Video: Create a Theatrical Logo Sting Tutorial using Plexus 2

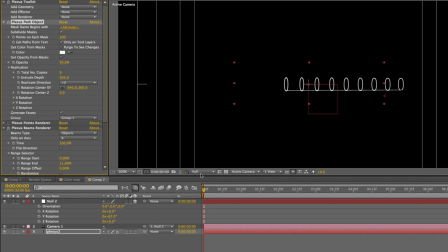8:09 So if you look here,
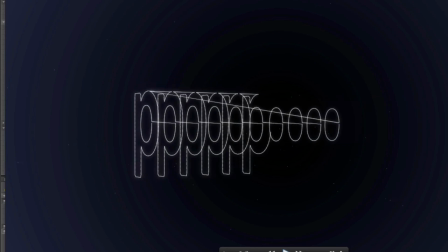8:11 it's actually sort of anchored on the front one.
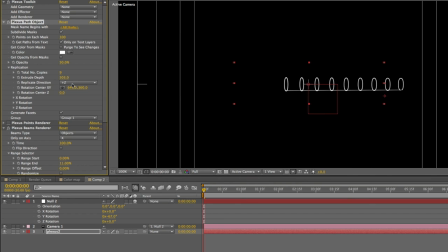8:19 So what I did there is I selected it to be plus Z. So it actually extrudes anchored on the front layer, if you will okay so once we have it a little bit further like this we can now also go ahead and keyframe things so we'll go ahead and keyframe the null here
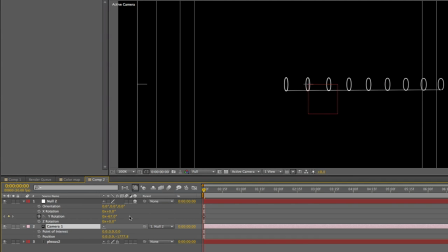8:39 and we'll also we'll keyframe the point of interest and position the camera a little bit further down the line and here we'll what we'll do is we will change the zoom in and we'll zoom in that camera so
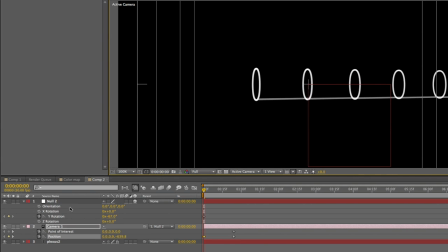8:54 notice the reason I attached it to the null is I'm separating the zooming in of the camera from the rotation of the camera and that makes for more even camera animations. So now that I'm zoomed in here, I can keep rotating to see how I want this to be. So I'm just going to keep going further.
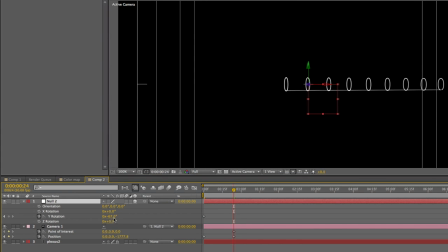9:15 So if I come back here now and I put my rotation to zero and we go ahead and easy ease these keyframes so let's just easy ease so now that might be too much but
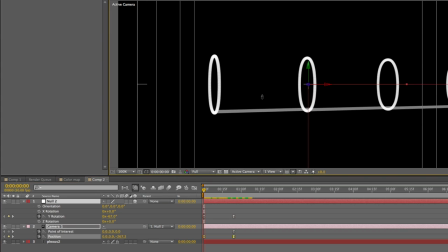9:33 you get the idea I think I started zoomed in past the past but let's just do it here
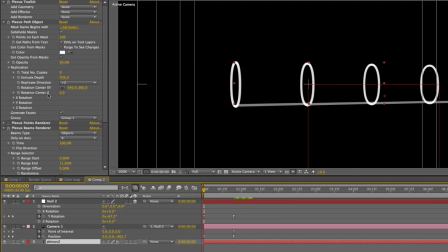9:40 so we can see what's happening so the other thing we need to do it's just keyframe the range animating on so i'm going to start at range zero and i'm going to put the key from there at the beginning
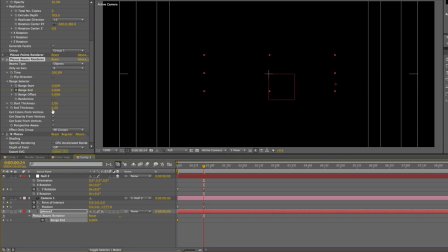9:51 and then when i come here i want it to be completely drawn on so now if we play this down you can see it's starting to draw really fast so um if i take the
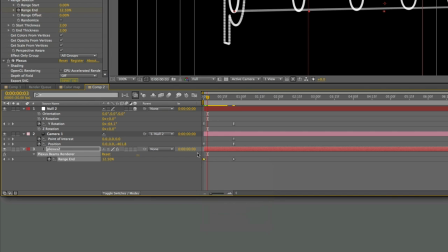10:06 first keyframe and i choose you can't see this it's a little bit off screen but it's essentially keyframe assistant easy ease
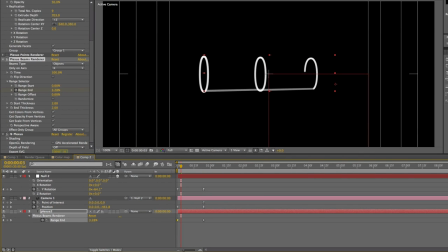10:14 out or shift controller command f9 and so now it's going to start drawing out a little bit slower it's still going a little bit too fast so let's just move these keyframes back a little bit now i i chose a piece of music and that was what was driving my design and my sorry my animation i just wanted it to sting but you can obviously control it however you want we're
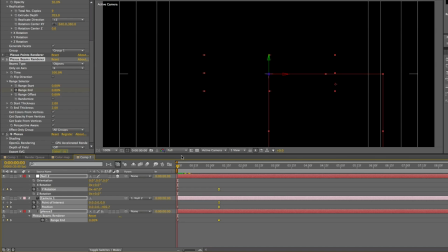10:33 not going to do the exact same piece again obviously but i'm just going to show you the concepts that I did to get the animation to work.
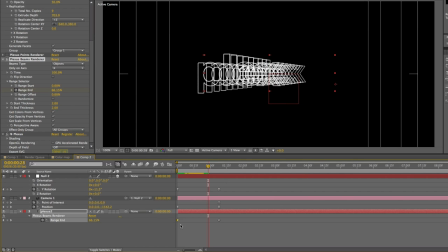10:41 So if you want it to get even slower, you can just select that first keyframe, go into the graph animator, and then just really ease out that first keyframe so that it seems like it's drawing slow at first and then...
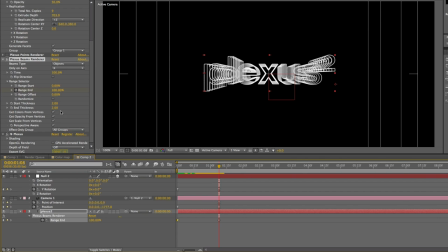10:53 Now the other thing I started doing as it was drawing on is I was kind of making it
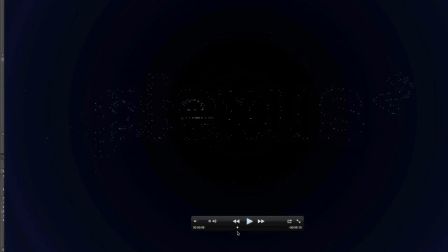11:02 the extrusion depth come back to zero so that we were just literally at, well, it seems like it was a little bit of a sleight of hand. So we just basically squished it so it went to nothing for one frame. That frame, see? There's nothing. And then I bring it back on just using the points renderer.
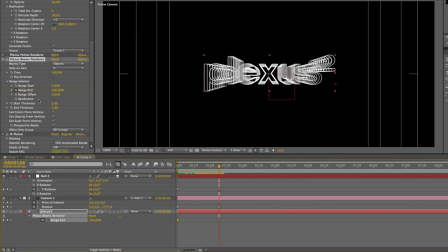11:21 So literally, I mean, this stuff is so easy once you've got to understand how to do it. So we go over here to our paths object and we just keyframe the extrude depth so we go from 700 here
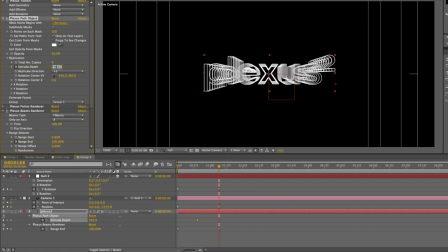11:34 well probably not right away i think i waited for a little bit and then we'll go to zero and then the other thing i did is i also keyframe the number of actually i think i might have left the number of copies but which is why the dots seem a little bit crispy but you could also animate
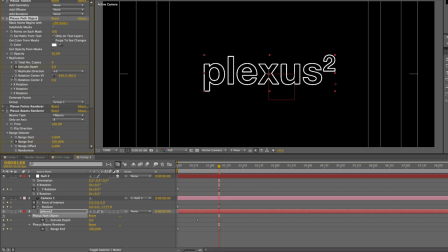11:51 that to just be one if you want it that all of the stuff is keyframeables which is really cool see how it looks a little bit unaliased. That's because of the number of copies. So I think that this might be an improvement to just go and set this to one.
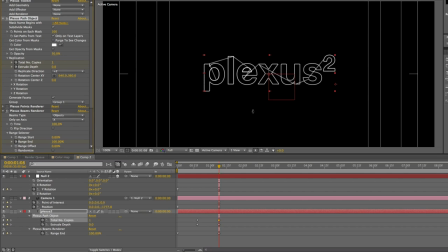12:05 And you can see here how it just changed the look. So although it looked interestingly, it started actually creating the lines between it. That was one of the reasons, by the way. Well, we'll get into it in a second. So let's just take a look at that.